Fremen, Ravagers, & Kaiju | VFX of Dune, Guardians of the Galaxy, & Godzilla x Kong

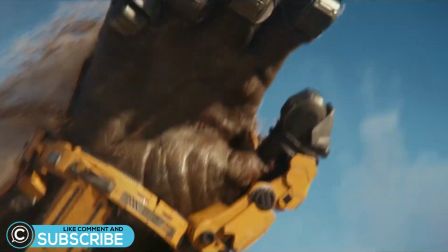3s
Hey this is ClassCreatives and in this video we'll discuss how some of the biggest movie series are made, including Denis Villanueva's Dune,
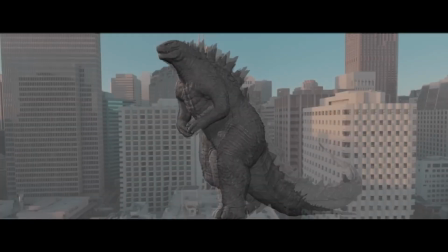10s
James Gunn's Guardians of the Galaxy, and the Godzilla King Kong visual effects blockbuster franchises.
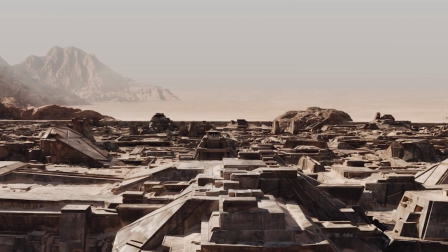17s
We'll take a look at how these critically acclaimed Oscar winning movies utilize state of the art 3D visual effects in their own unique ways to enhance the director's vision. In this video, we'll discuss how these award-winning effects are made by the best studios in the world,
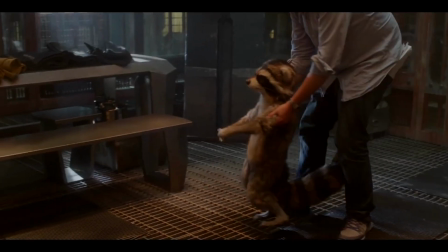29s
paired with state-of-the-art tools such as integrating 3D assets with practical sets and costumes to enhance the actors,
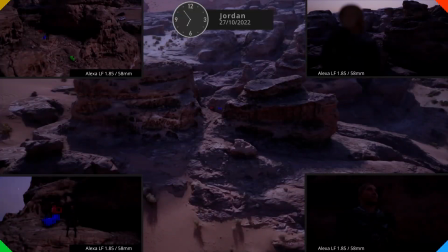36s
how new technology like Unreal Engine are changing the way pre-production and movies are made in the modern day,
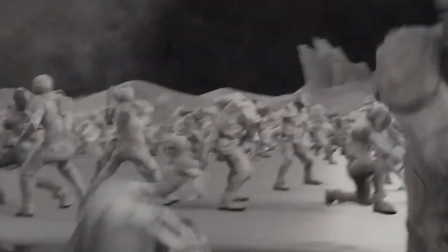41s
and how all of the elements are assembled together to create some of the most groundbreaking visuals ever seen in cinema history.
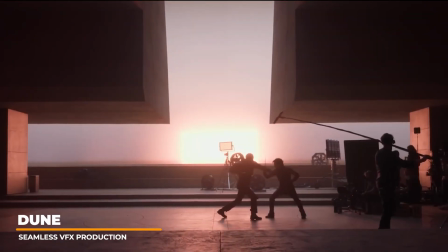48s
For the Dune franchise, Denise Villanueva brings his signature filmmaking expertise of using practical effects and shooting in real locations.
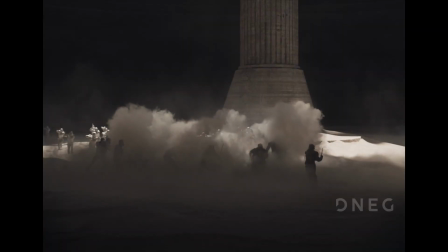57s
Visual effects were used for the sandworms, various desert landscapes, and the eyes of the Fremen.
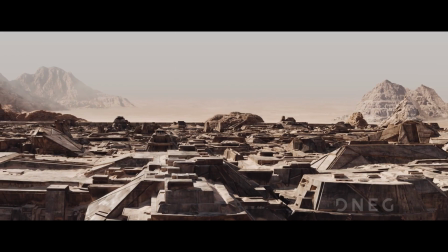63s
The visual effects team consisted of over a thousand artists.
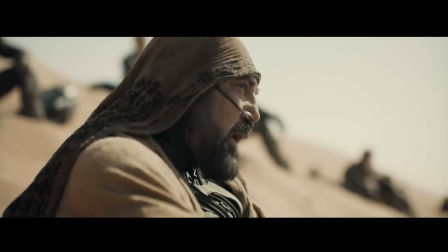67s
For part one, the eyes were done by hand, but in part two AI was used to bring the element of realism and precision that Denise envisioned.
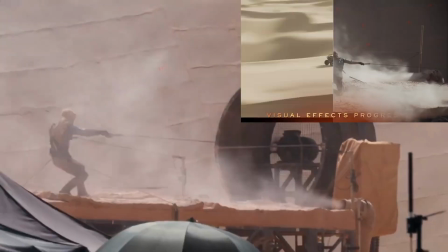75s
Writing the sandworms is a critical element that the movie revolved around. Without the ability to convey the concept compellingly, it would make or break the film to Denis.
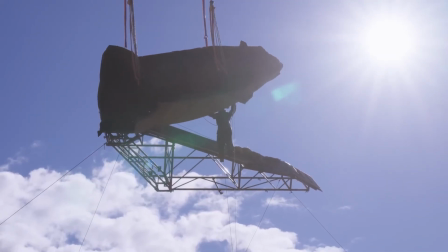85s
He wanted to shoot the scenes with real daylight which he felt would be critical for the visual effects.
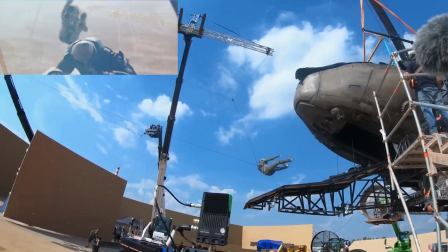90s
His goal was to shoot the scene practically as much as possible so that the visual effects would blend as much as possible for heightened realism.
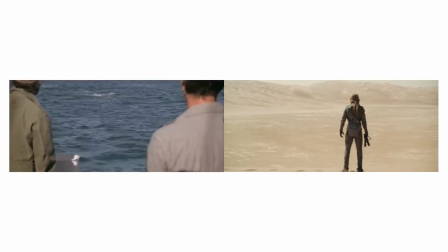102s
The movie Jaws was used as inspiration to create the feeling of silence and tension as the sandworm approaches Paul for the first time.
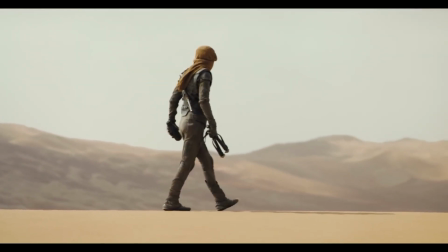109s
The concept of the idea of what you don't see is more frightening was a valuable lesson that Spielberg had taught Denis. It's a lesson that I learned a long time ago from Spielberg.
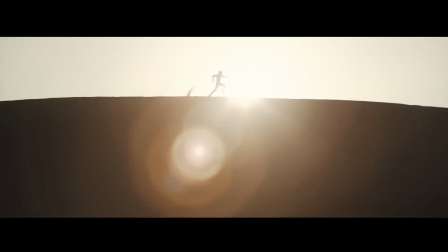120s
One of the most complex shots Denis ever had to shoot involved a stunt actor running along the sand dunes,
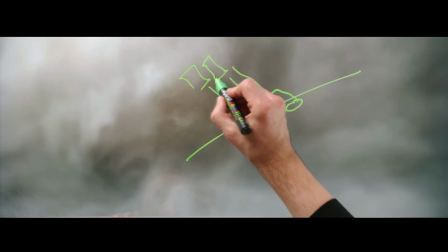126s
and when the dunes collapsed they would be pulled downward by three moving trucks.
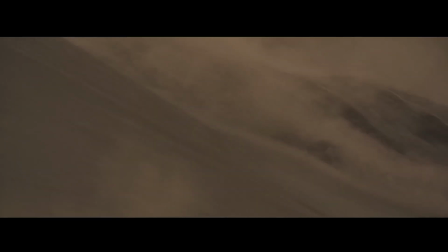130s
The timing had to be perfect and could only be shot in the morning due to the direction of the sunlight.
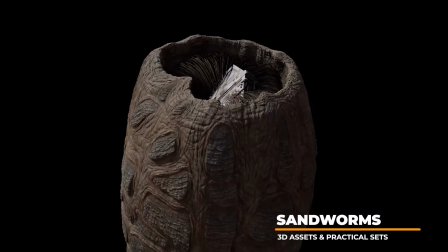136s
The worms were designed to have a different relationship to the environment as a beast that lives under the sand at tremendous heat.
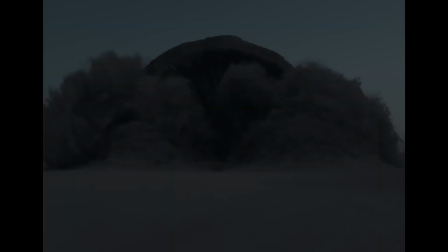143s
The biology would explain how it feeds, how it evolved, and how it lives under such harsh conditions.
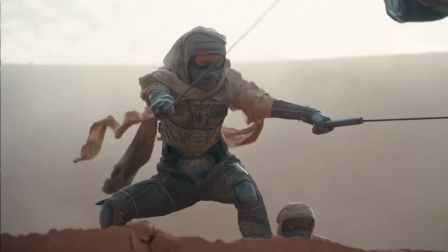149s
Massive fans were used on set to make the character feel as if they are moving through waves of sand.
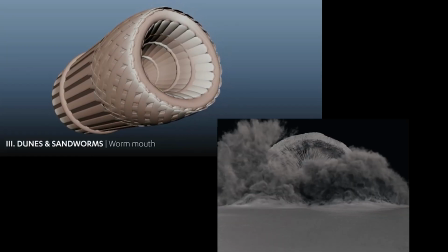155s
The worms were animated to move similar to large whales, and they were targeted to have prehistoric epic movements.
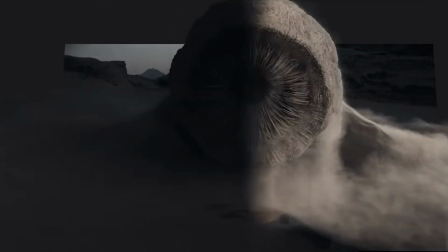161s
Detailed animations were created around how the sandworm mouths would move.
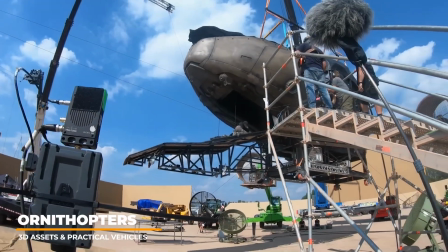164s
For the ornithopters, lots of research was conducted on how the massive vehicles could fly and move realistically.
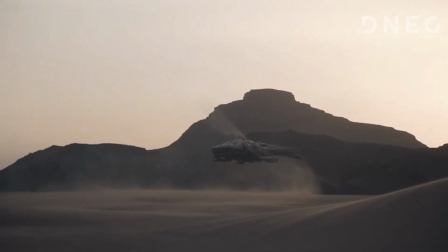172s
Research on dragonflies and hummingbirds were analyzed for how the wings could bring the large vehicles into the sky with weight.
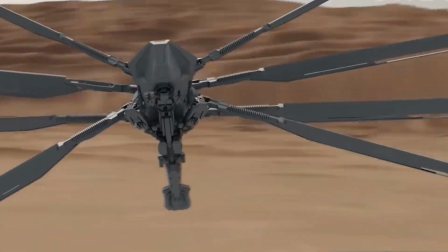179s
Animation tests were created to plan out the movements that would be necessary in the films which would then directly dictate their overall final designs.
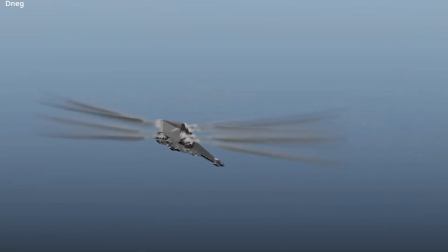187s
The motion blur on the wings were rendered based on the actual animation so that the realism could be conveyed for the actual speed of the wings.
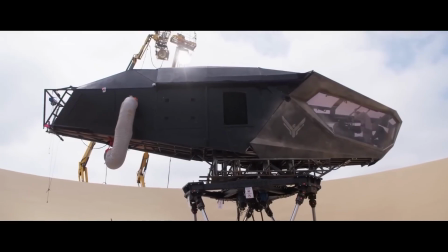195s
Live-action versions of the vehicles weighed over 12 tons and were also created to match with the CG versions of the vehicles to blur the lines of realism.
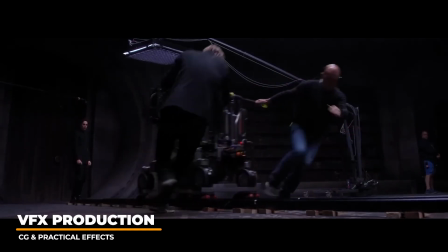205s
A variety of cameras were used to film the epic cinema masterpieces including Red Komodo,
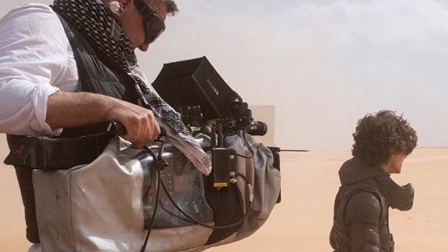211s
Sony Venice, and Arri Alexa LF.
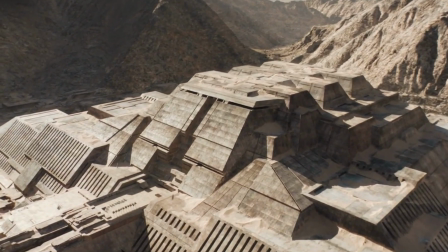214s
Everything shot in the desert was to be in IMAX, so the visual effects team had to animate and composite for these extended frames.
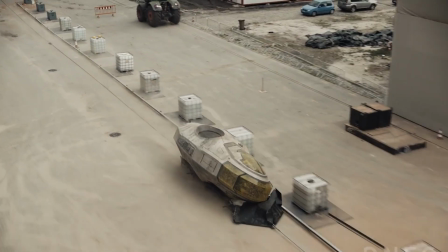222s
Some shots had to be done specifically for IMAX framing purposes.
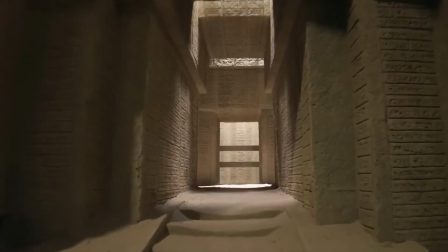226s
Filming locations included a variety of locations such as Abu Dhabi, Jordan, and Italy.
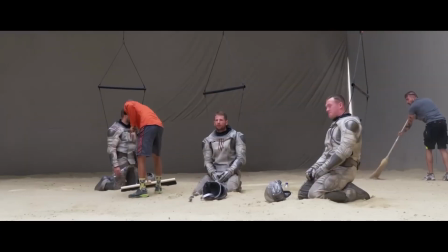232s
The budget for the sequel was approximately $200 million.
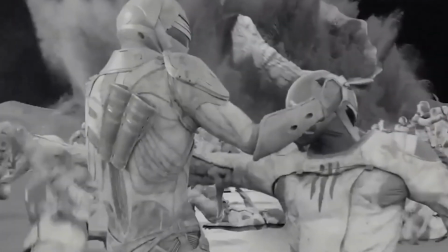236s
The Framing Battle was entirely CG generated, with stunt coordinated fight sequences shot with motion capture.
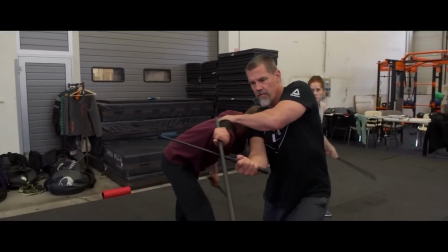243s
Mixing keyframe, stunt doubles, and motion capture brought the complex fight sequence to life.